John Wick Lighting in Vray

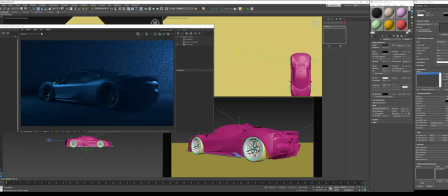(8:18)
And this way, I could control which lights I want.
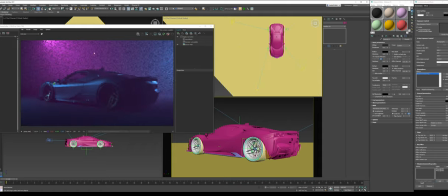(8:21)
And the reason for this is, you know how I mentioned I don't like the annoying source of where the light's coming from? Well, I want to also light my car without it actually affecting the fog. And this will allow me to have a lot of control over how
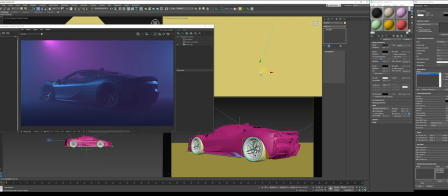(8:38)
the car looks without flooding the environment with just weird light sources. So we're going to select this pink light again. Change the directionality to like 0.2. Let's see what happens when we just blast it.
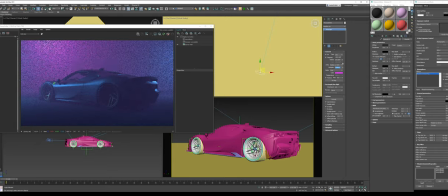(9:00)
I just wanted to really fill the whole scene.
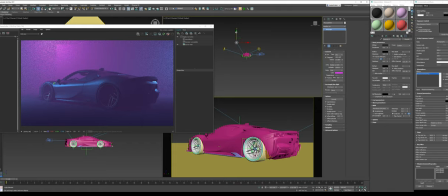(9:09)
There we go. Now I'm actually going to go and turn off exclude
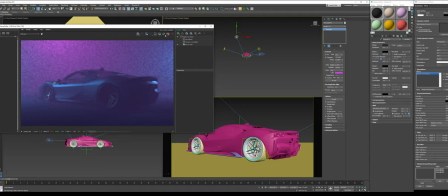(9:24)
and let it naturally affect the car. I kind of don't like how it gives us a weird, awkward shade. So there we go. We have natural shadows. It feels like it belongs in the environment again. Let's see what specular does, and we'll just tone it down like this. So this way, it's real.
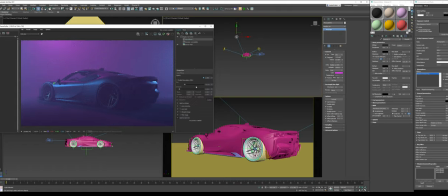(9:44)
Let's turn on lens effects. Okay. So let's see what's this specular. Just tone that down a little bit. All right.
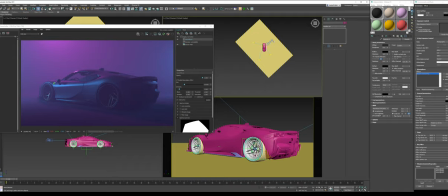(10:01)
Now, let's see. What can we add?
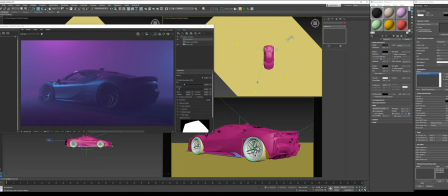(10:05)
I feel like I want to add just a little bit more pink tone to the whole scene before we start lighting the car. So I'm just going to copy this light again. Whoops, wrong item. Copy the light. I'm just going to bring it over here.
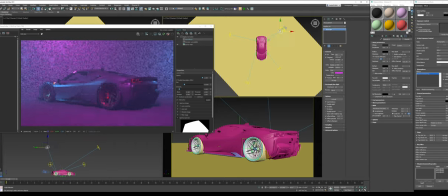And let's see what we do. Nope, don't want that.
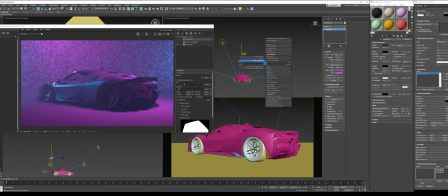(10:41)
So, as you can see, what's happening is it's flattening the image.
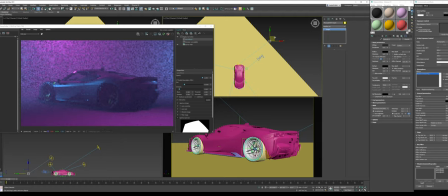(10:49)
So, what I want to probably try to do is bring that there. Let's see what narrowing this down.
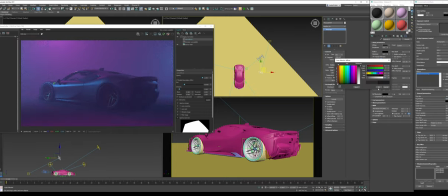(11:08)
All right, I'm just going to darken the ground some so that way it becomes more dramatic.
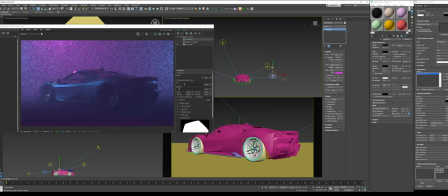(11:15)
Let's see, just bring this in.
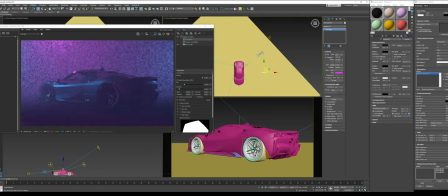So, as you can see, what's happening is it's affecting the car. It's not really giving us much feel in the environment.
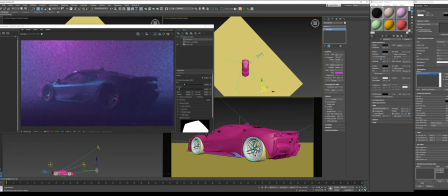(11:34)
And I kind of want more environment play than anything. So I think something like this might be pretty. So this way we get that tone of pink back at the car. We're getting, oh, I know why. I know why. We didn't add it to the light sources. There we go.
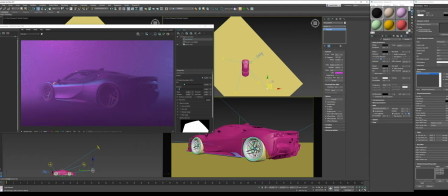(11:53)
I was a little really confused by why I wasn't getting much play.
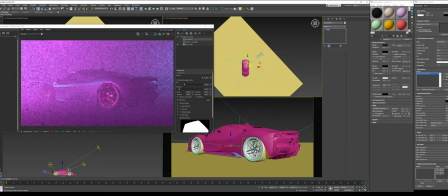(11:57)
There we go. All right, now it's working the way it should. So now that it's actually functioning, we're going to do is add some of that fill to our environment.
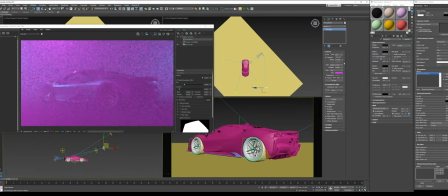(12:18)
And that's really adding a lot of fill.